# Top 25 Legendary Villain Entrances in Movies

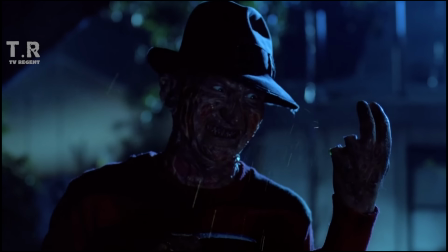This is the real Fred Krueger 2, a demented, shady serial killer who found a loophole into immortality,
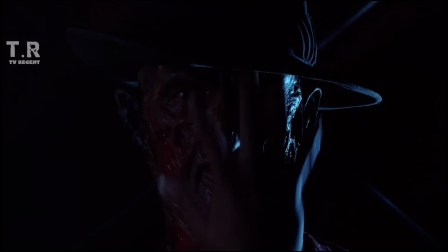not the sunglasses-wearing supervillain he became in the sequels.
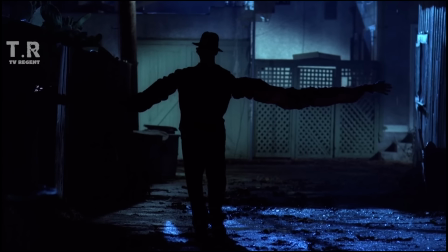Anyway, his claw glove and elongated arms up the creep factor, and calling himself God while showing Tina his burned face was freaking diabolical.
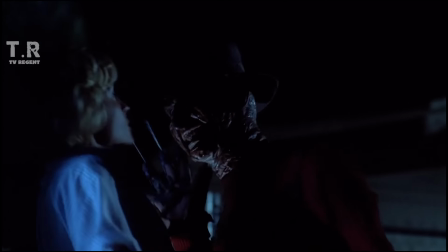Also, I know that Tina must have been very confused and scared here, but when a horror icon is chasing after you and tells you to watch something,
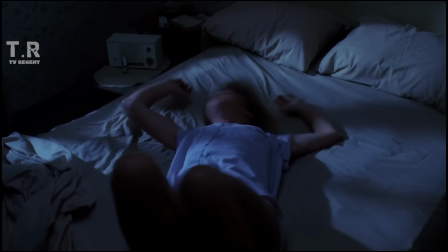I probably wouldn't recommend standing there and actually watching it.
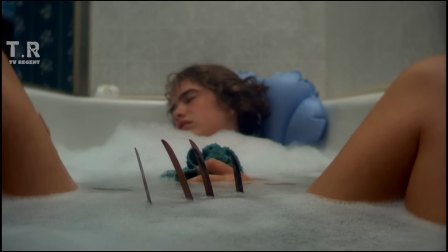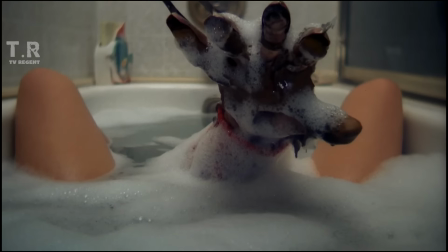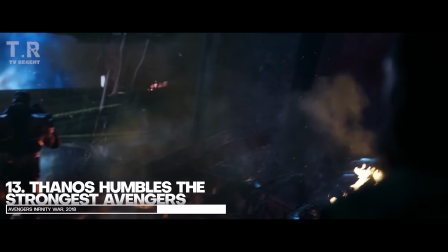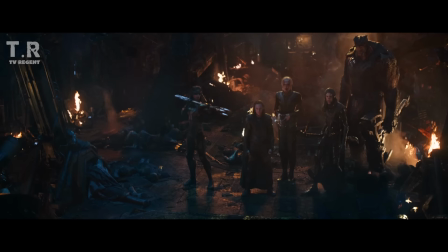Dread it. Run from it. Destiny arrives all the same.
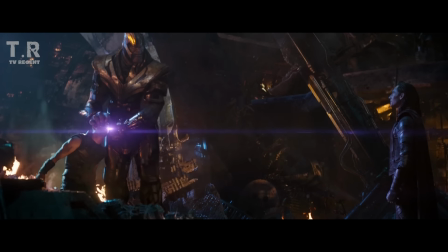Yep, this scene may not be as old as most of the others, but that doesn't mean it doesn't deserve top billing.
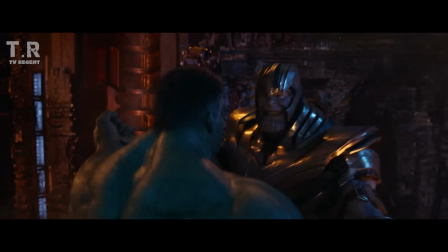The introduction of Thanos as this absolute beast of a fighter was the best possible way to get the audience acquainted with him.
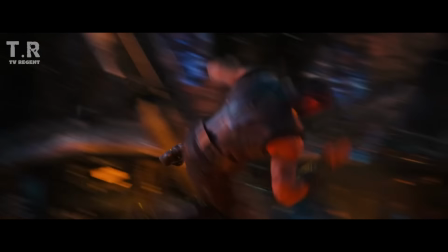We see him as this ridiculously overpowered supervillain who not only dominates the Asgardian brothers, but also beats the freaking Hulk to a pulp.
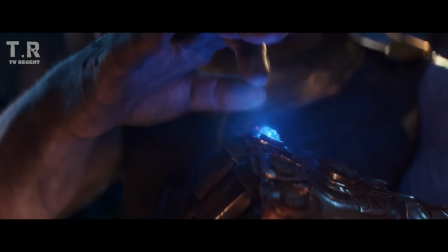Thor being treated like a side piece the entire time only further highlighted Thanos as the final boss of the MCU.
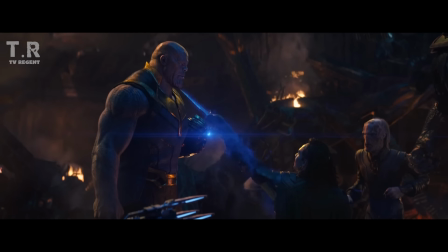There's also the fact that Josh Brolin delivers his lines with so much depth that he almost felt like joining Thanos in his mission to eradicate half of the universe's population.
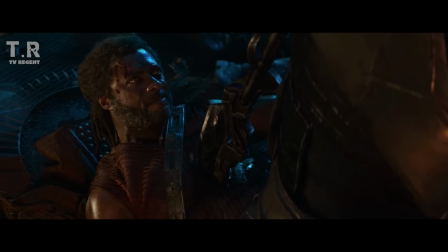Bro ended the main villain of the first Avengers movie, took the MacGuffin of the exact same film and defeated the two strongest Avengers all within five business minutes.
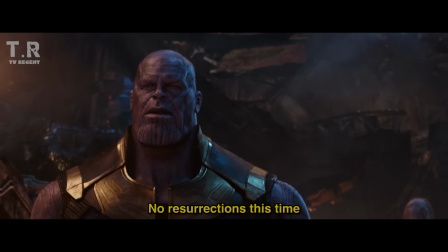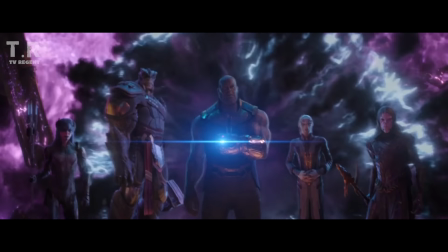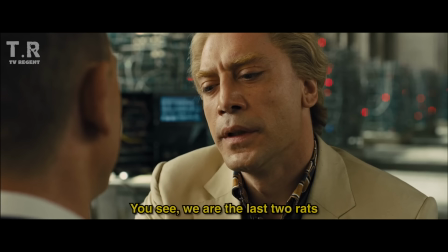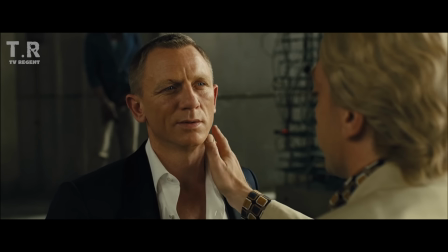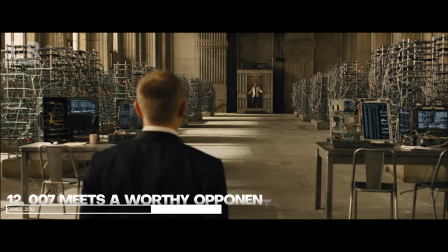Javier Bardem is one of those actors who, as soon as he enters the frame, just says, this is a nice place you've got here, it's all mine now.
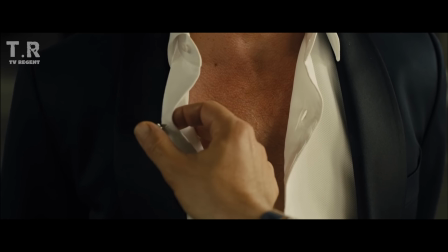His portrayal of Silva was spot-on, and it really helped the character become the most memorable Bond villain in recent history.
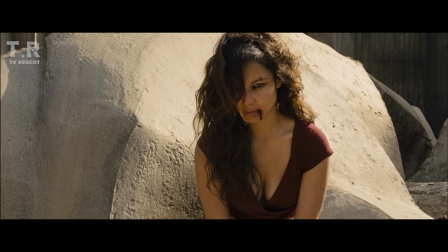I mean, out of all the 007 villains, Silver's the most significant antagonist that comes to mind.
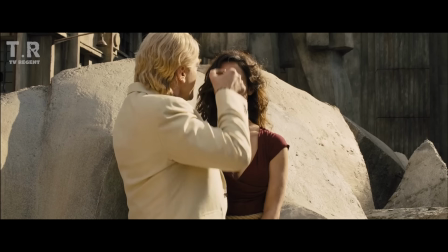He nailed this role primarily due to his history and motivations.
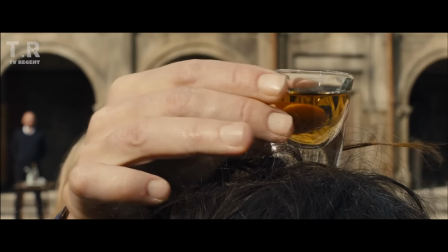A heartbroken, vengeful former agent filled with anger is the most personal purpose out of anyone.
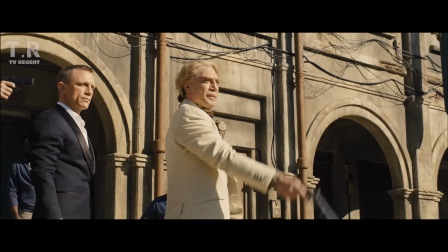And to top it off, the way he enters the scene and tells James Bond the rat story, I mean, it kind of freaks you out.
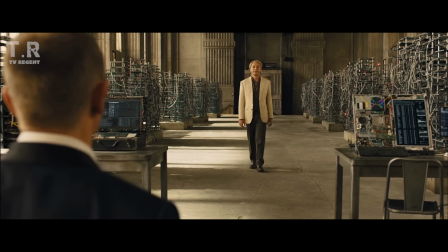And they begin to get hungry. And one by one,
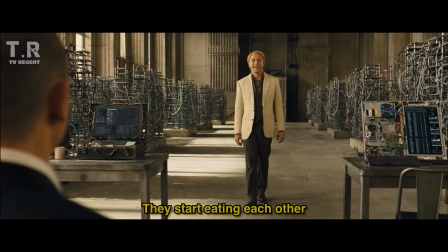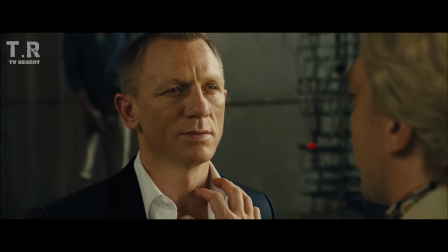At the same time though, it tells you everything you need to know about Silver, well apart from the fact that he likes to flirt with his captives.
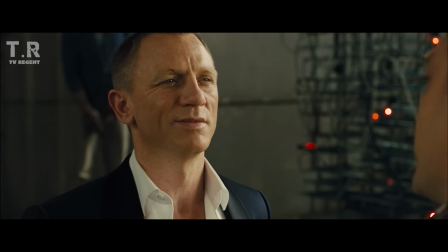That dude's henchmen must have definitely had a lot to talk about during their lunch breaks.
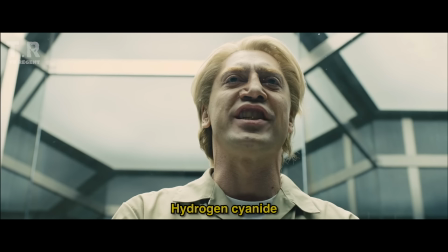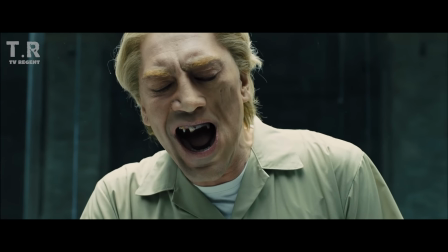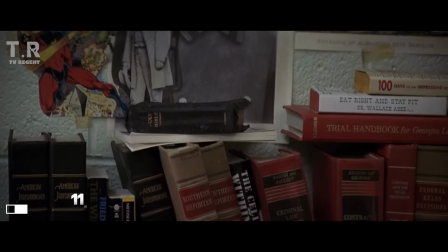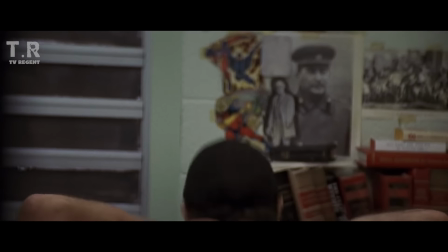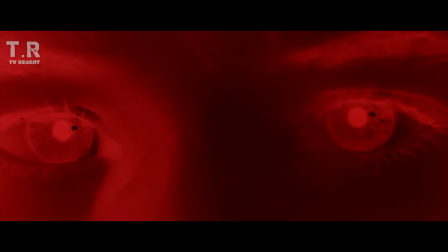Robert De Niro has this thing where he can look extremely dangerous yet alluring at the same time.
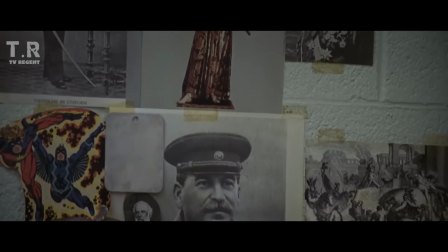Seeing Max Cady for the first time immediately communicates to us that we're seeing a bad man.
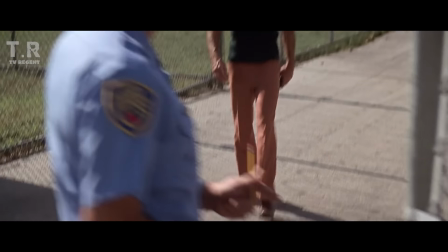The aura around this character is so mysterious and still so evil that you feel uncomfortable even while watching him do some extremely clean dips.
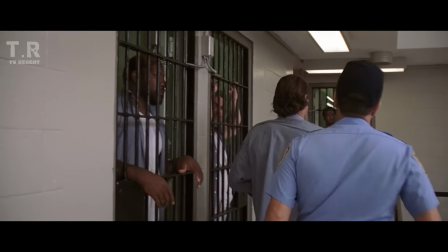At least Bro took his fitness seriously, am I right? Also, notice how no other prisoner even bothers to taunt or tease Max as he makes his way outside to freedom.
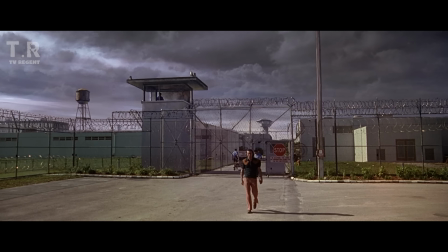It subconsciously tells us that he's a man who's respected out of fear and he wants it to be that way.
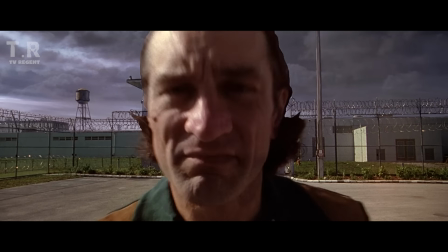I also like the contrast between Cady's released from prison and the black stormy cloud on the back. It's essentially a metaphor telling us something bad is coming to town.
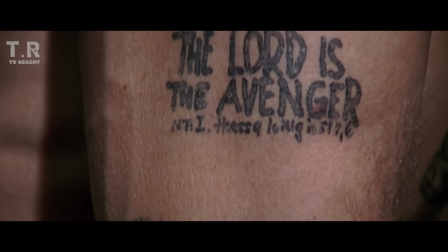And as we move further into the movie, we realize that it also doubled up as a touch of foreshadowing.
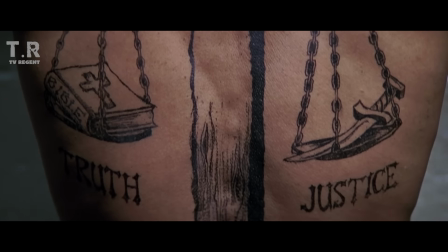Yeah, Martin Scorsese, this is cinema.
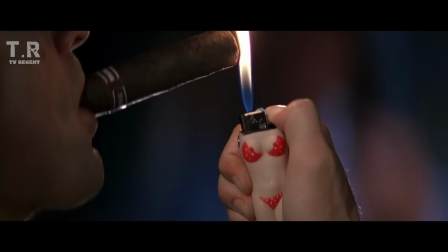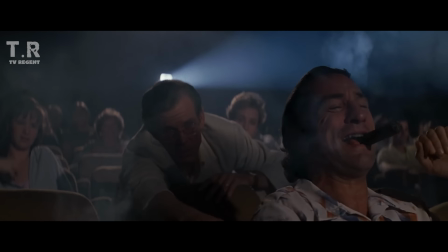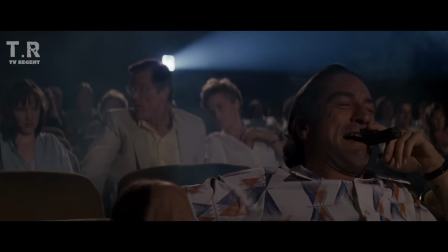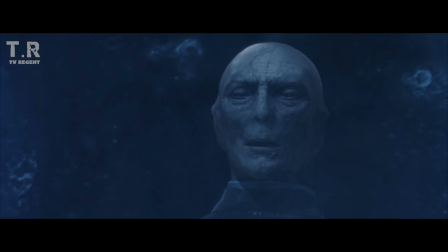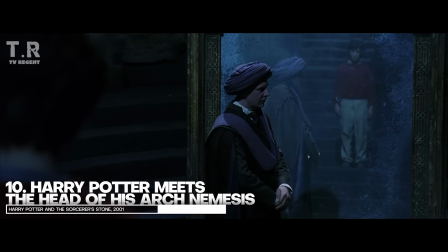It's top 10 time, so we're going to start big with the greatest wizarding franchise of all time.
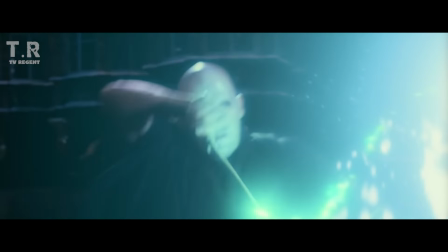Lord Voldemort, aka He Who Must Not Be Named, is a super iconic villain who's had his presence right throughout the entire Harry Potter series.
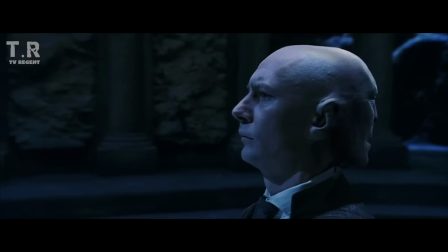But when it comes to his first impressions, he sure had all of us screaming with fear.
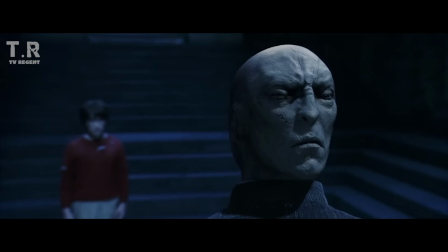This is the first time we see Voldemort, and it's in the form of a second face on Quirrell's head.
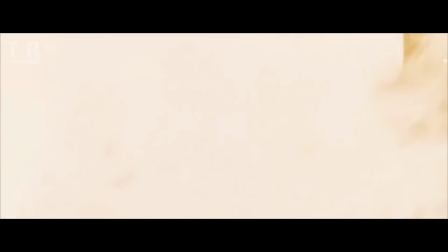It's so creepy to watch, and yet the reveal is executed so smoothly that you can't help but appreciate the massive payoff.
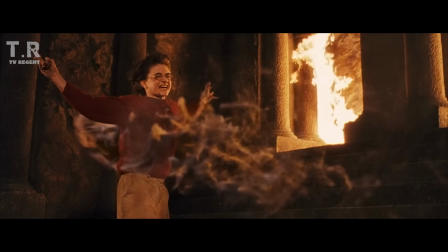Also, don't forget that Harry is only a kid here, so seeing such a sight would have definitely left him with a lot of trauma.
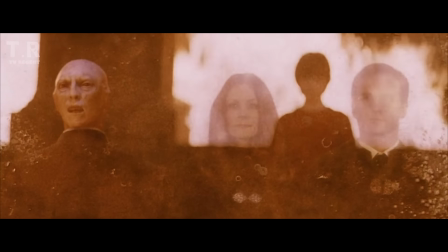Either way, this kicked off a universe that would go on to create a legacy for everyone who was lucky enough to be alive at the time of this film's release.
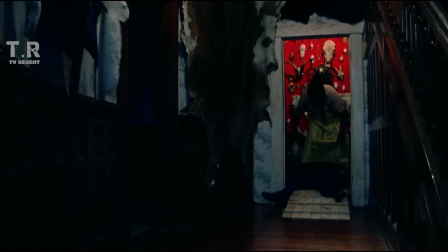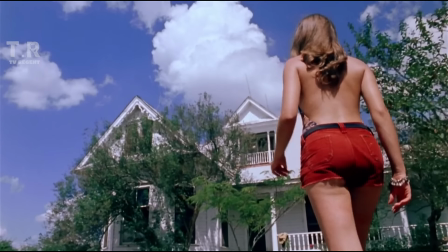A lot of horror movies have found their way into this list, and for good reason too. Their villains run the whole show, and with so many iconic films in the genre, it shouldn't come as a surprise.
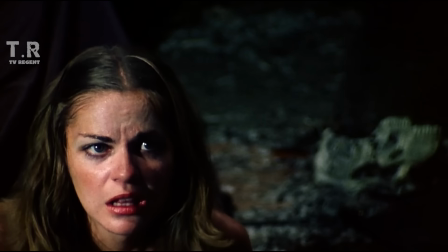Leatherface is the face of the Texas Chainsaw Massacre, and his first appearance nabs him a victim in the form of Kirk.
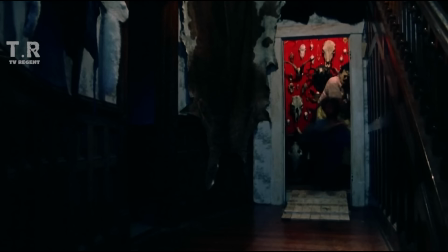This is probably one of the most realistic and impactful kills I've ever seen in a movie. Everything about it is brutal. The suddenness, the way Leatherface smashes Kirk's head, the convulsions of his victim, and the doors closing.
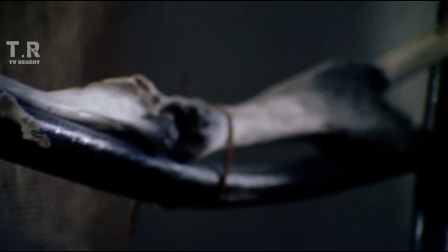It really is raw AF. Imagine the theater's stunned silence upon first seeing the iconic villain. There's no building music, no jumpscare stinger. Bro just pops into the frame and tenderizes the guy's skull.
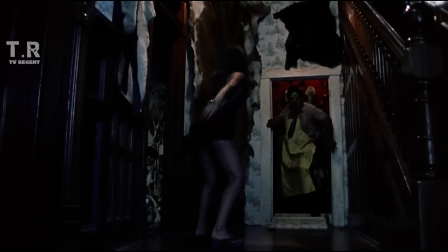Yeah, Tobe Hooper sure knew what he was doing when he made this film and designed his characters.
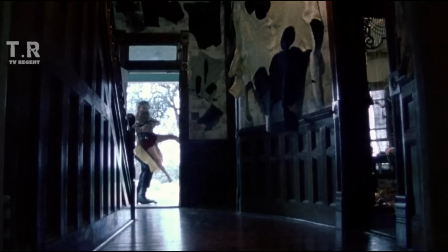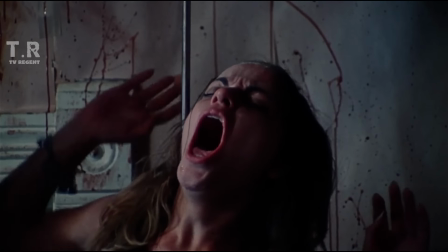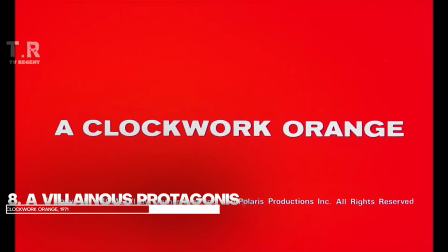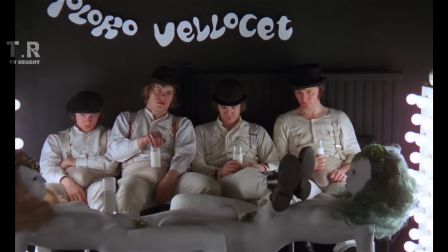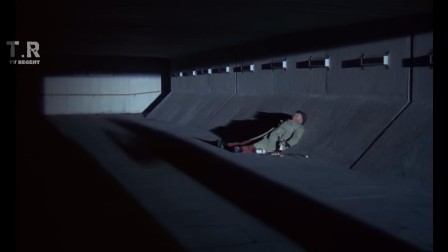Stanley Kubrick was known for making masterpiece after masterpiece, and a clockwork orange is no different.
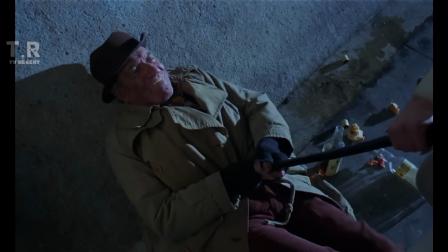The idea of having a villainous character as your protagonist may have been tried a few times before, but no one was able to pull it off as well as Alex Delarge.
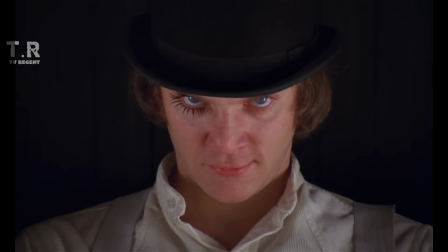His introduction is basically the film's intro as well, and it's widely considered to be one of the best opening sequences of all time.
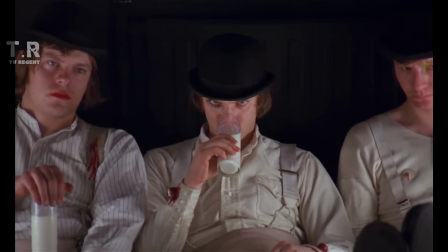I mean, to just start off with Alex's face staring into our souls with that menacing look would give anyone the creeps,
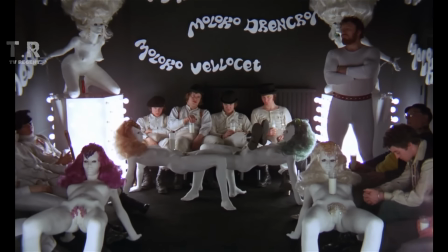and then you've got the camera panning out to reveal all of the other debauchery that he's surrounding himself with.
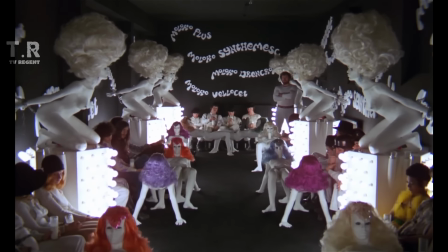It's an epic shot that's been mimicked and copied by several other directors, and to this day, I still get the chills whenever I watch this opening sequence.
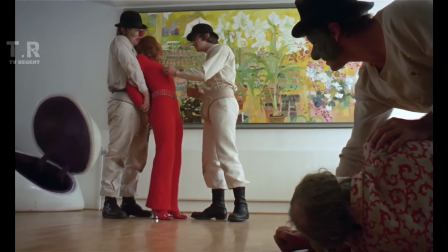We just don't know what to expect from Alex in this first meeting with him, but if his demeanor's anything to go by, I'd say he's getting us ready for a bit of the old ultra-violence.
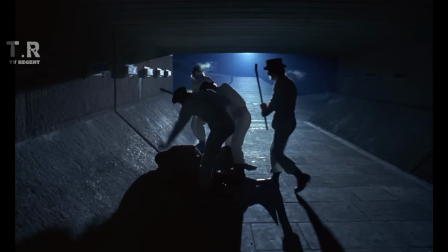This movie seriously challenged the notions of morality, which caused a lot of controversy but now that we're in the 2020s it's safe to say that this entry is nothing
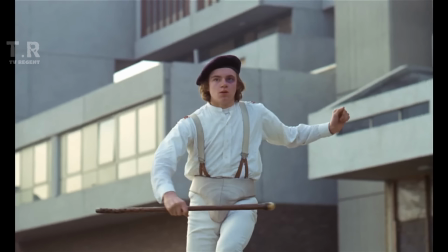short of legendary oh yeah i may have mentioned this in some previous entries but you should know that alex was one of the primary
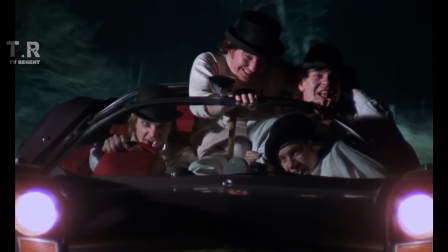inspirations for heath ledger's joker give
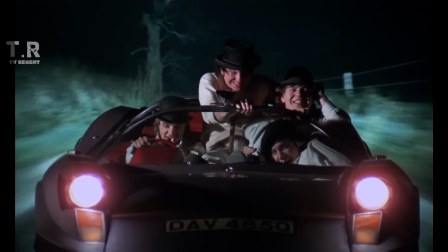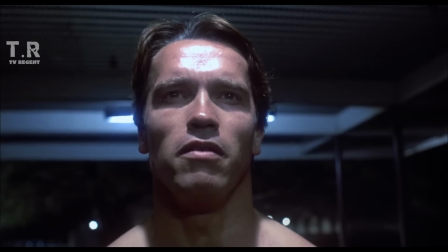them to me now